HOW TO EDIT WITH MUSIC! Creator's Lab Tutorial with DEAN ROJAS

How's it going, everybody? This is Rojas with Epidemic Sound, and today we're going to learn how to edit to the beat.
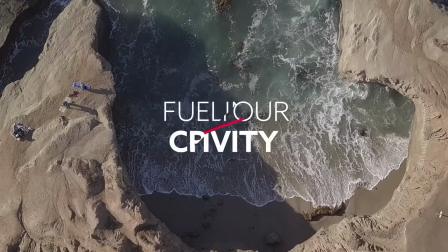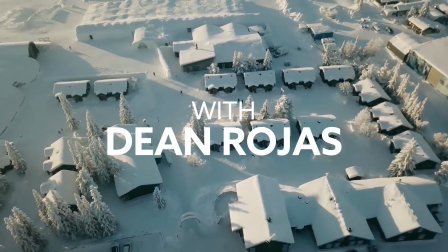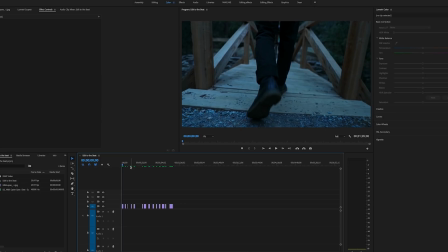So we've opened up Premiere Pro, and what I've gone ahead and done is picked a couple of selects from a trip that I went to the mountains with.
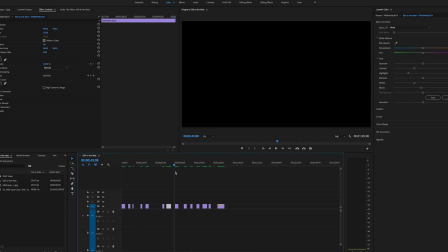It's basically just my buddy Alex walking through the forest looking for a shot, and then he gets the shot, and then So an editor doesn't just put something together, they tell a story, and they're graceful, and they make everything kind of flow together and blend well. And what we're gonna do is we're gonna look for a song that fits with this video, and we're gonna find it through Epidemic Sound.
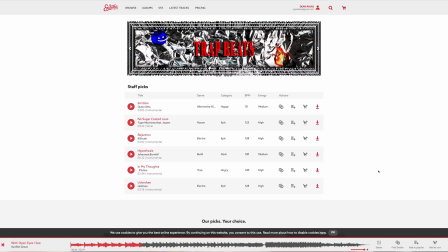So what genre I would probably pick for this film?
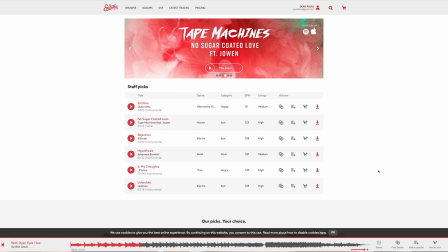It's very slow, somber mountains. I'm gonna do a indie folk song because I always do indie folk songs because I really like them. I like listening to indie folk music,
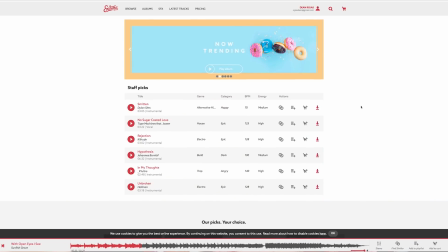so I'm gonna pick something that I actually enjoy listening to because that's kind of fits with my style too.
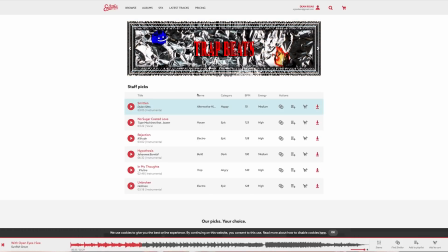So if you are cutting like some street photography footage,
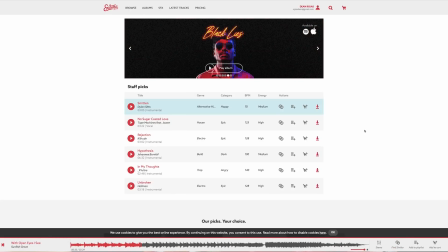then feel free to use hip hop, feel free to use the EDM house music if you're doing like a festival.
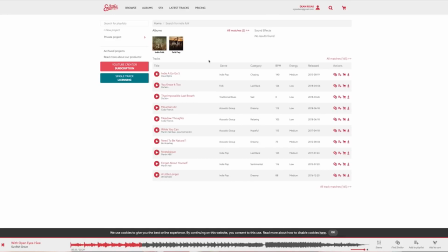It's gonna work with that. But for this film in particular, I'm gonna use some indie folk, maybe some folk pop.
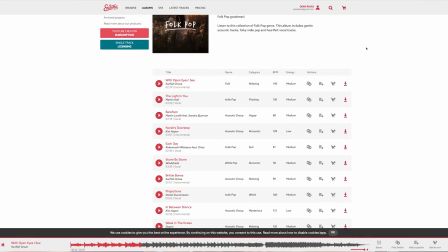Yeah, this is pretty much my favorite album on here. So one of the biggest things that you're gonna look for when editing to the beat is right here, BPM.
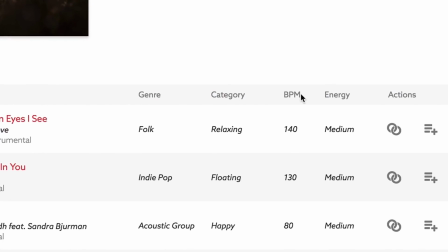And what that stands for is beats per minute.
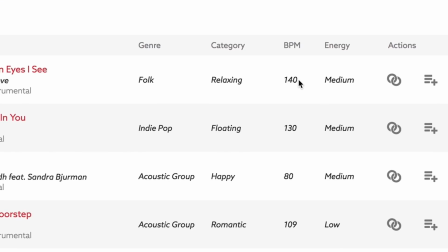So a higher beat per minute is gonna be a faster song, and a lower beat per minute is gonna be slower.
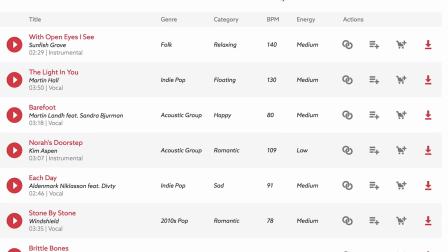So innately, I normally will go with higher BPM, typically a higher energy. Relaxing or happy is what I would typically go with for an edit like this.
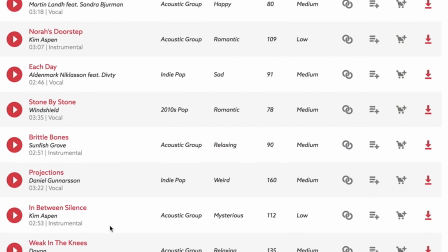Maybe even mysterious, I don't know. You might lose your viewer if it's too slow or if it's a little too boring.
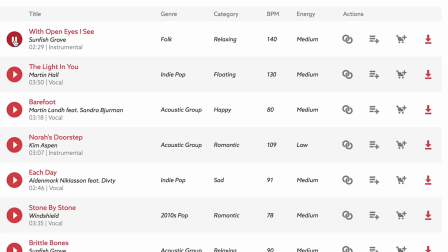So I kind of go with more faster, more high. Even if I still pick like a slower genre like folk pop. So the cool thing about Epidemic Sound is you can test every song before you download it.
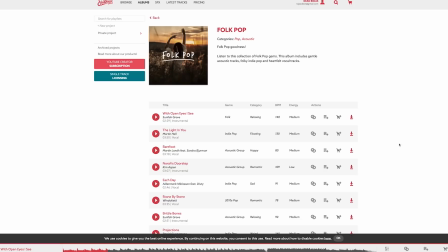So I'm gonna pick this song with open eyes. I'm gonna click download, and I'm gonna do the full mix.
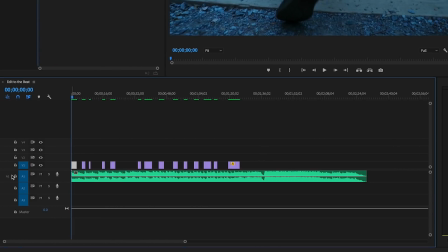So I brought that into Premiere, and what I'm gonna do is I'm just gonna drag this into my A1 or audio track right here,
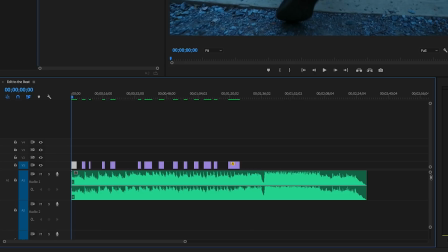and then I'm going to pull down on this tab right here to get a better look at the waveform,
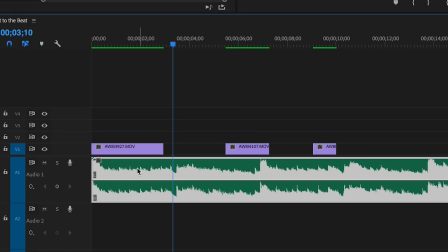and then zoom in using the plus key. So what I'm looking for here is tempo changes and a beat with a high decibel. So you can see right here where it drops down, it stays consistent, it drops and changes right here.
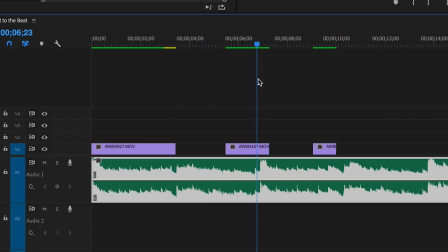So that's a good indicator of a tempo change. So I would probably try and make a cut there. And then right here, it hits.
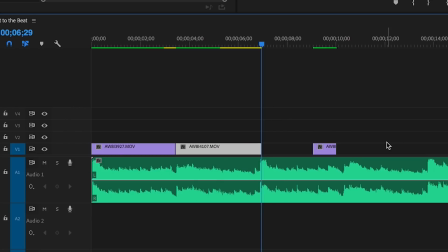So this is probably where this is a good decibel change, so that's also a nice place to add a cut. Cutting on a sound or action is typically going to be the most successful,
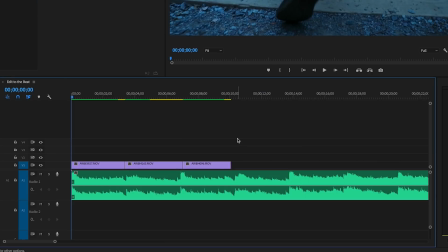and bring that to where the tempo changes. So let's take a look at this. This is about 10 seconds.
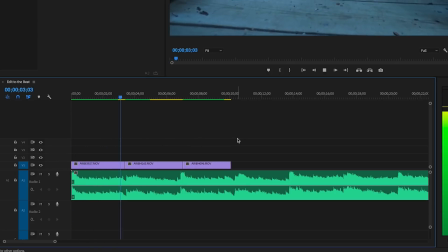Let's see if this is hitting on the right tempo changes and beat drops just based on looking at the waveform.
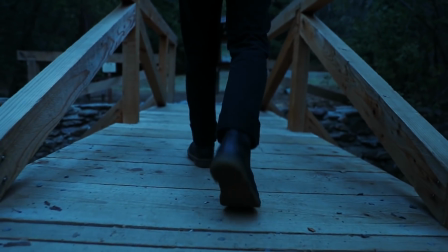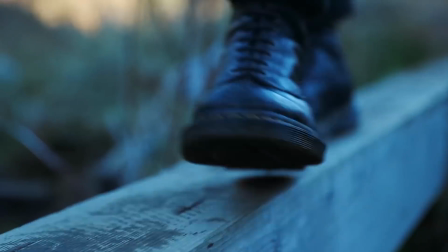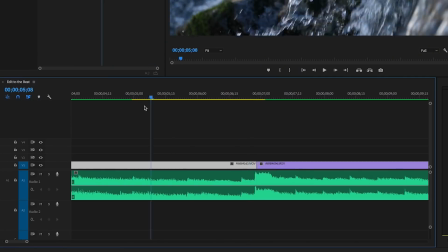So I'm gonna cut that a little bit earlier because it kind of drops right here. This is really where the bass hits a little bit.
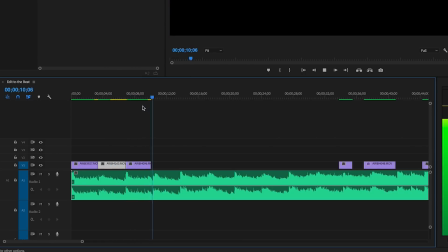Let's bring that right there. Let's see how this looks.